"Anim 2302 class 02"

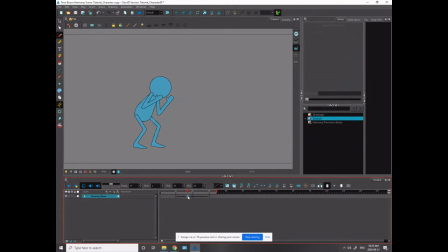4:23 So I would have a slow out of this pose. So more poses would be at the beginning here. More of the spacing would be tighter towards the beginning of this, and then bang! For this antic, generally when I do antics, I like to slow into my antic.
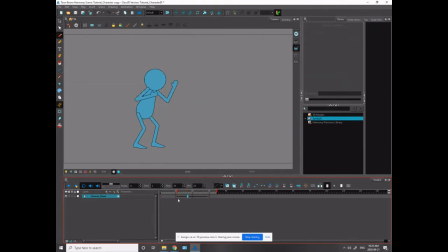4:42 So what that ends up doing is it feels like I have this start pose that I'm really enjoying my time in the antic. I'm having a whole dinner here. Going in, booking a reservation, spending a good 2 hours with my antic.
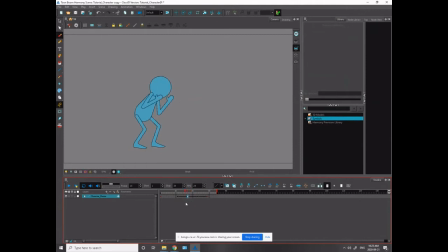4:58 Letting my food settle, settling up my bill at a leisurely pace, and then bang! Okay? So I'm going to slow into my antic, and when I slow out of my antic,
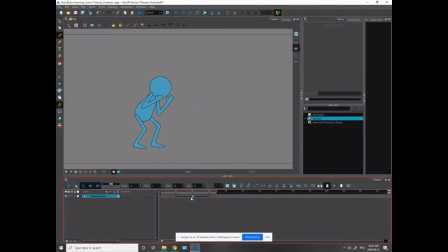5:12 it means I'm going to feel like I'm spending a lot of time with this antic. And then I'm going to pop into this pose. When I pop into this pose, you'll notice that one of the big major problems here is that my leg is disappearing.
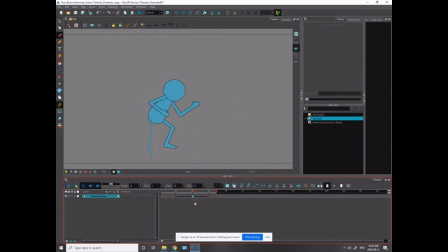5:27 I'm going to be able to hide a lot of the chunky elements of animation in my movement. So if my character is moving from A to B and there's like an awkward bit of animation that's going to be there,
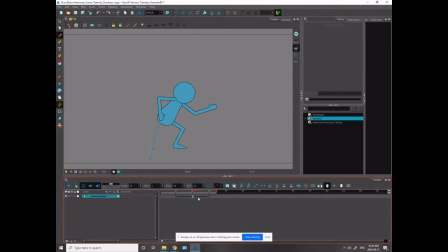5:40 I'm going to generally try to hide that within a big movement. Here, it's going to be the leg flipping from left to right. But if my character was turning his head right to left, I would generally try to pair a head turn with a movement as well.
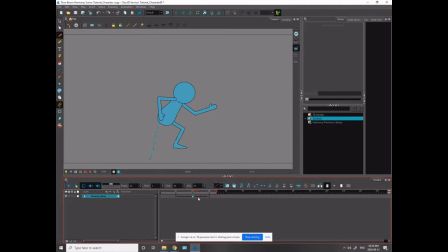5:56 Because when I'm using a symbol or a flat object like in 2D animation, there's no way to gracefully do a head turn, really, unless you're individually animating each frame and painfully making it work.
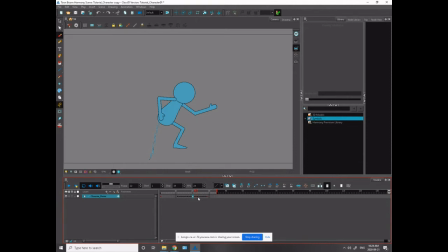6:13 In Toon Boom, we have these flat objects that we can skew and twist around to get good results. But generally, we want to hide the movement, hide the big transition.
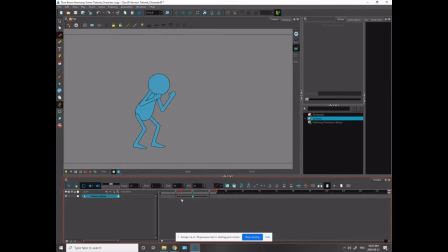6:28 So that's what I'm thinking moving into this animation. All right, let's just get the big part out of the way first. So what I want to do is I want to click on this tween. Okay, maybe I'll make this a bit bigger for you guys.
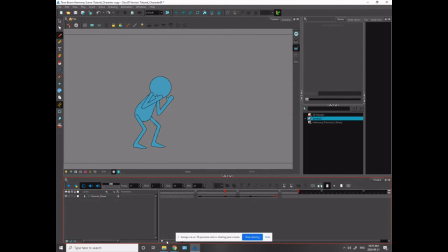6:49 Oh, it looks terrible when you do it like that, though. I guess it's easier for you guys to see, which is important. Antic, overshoot, settle. So I'm on my antic pose.
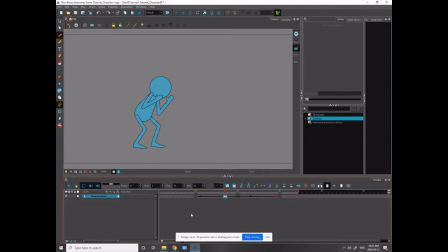7:05 I want to come slowly out of this pose into my overshoot. So what I'm going to do is I'm going to click on the keyframe. I want to make sure the keyframe is highlighted. And then I go to the Set Ease In, Ease Out Parameters button. I'm going to show you guys how to time with the ease in, ease.
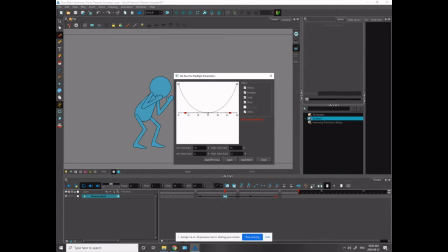7:23 Oh, look at this. My timing is already adjusted. I thought it looked funny. I must have adjusted this last week, eh?
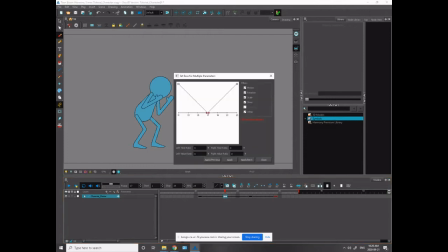7:43 Okay. So I'm going to hit the ease in, ease out parameter button. I want my character to slowly come out of the punch. So I'm going to be adjusting the timing to the right of my keyframe. So I'm going to be, this is what this is telling you. So I'm on frame 17.
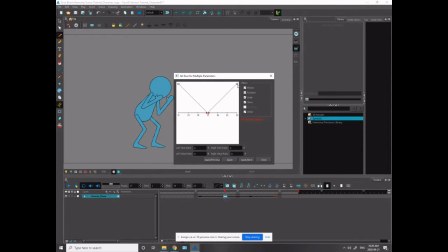8:03 This is the next keyframe, this white dot up here, and it's on frame 23. You can see the spacing between each of these keys, or every other frame on here, is evenly spaced.
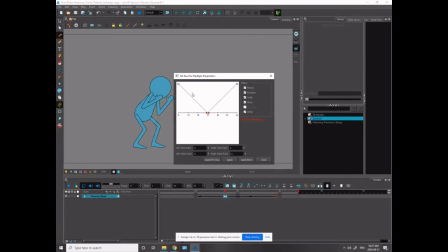8:19 That means my timing is completely even. I get this straight line. It's illustrating that my timing is completely even. So I'm going to make it slowly come out of here.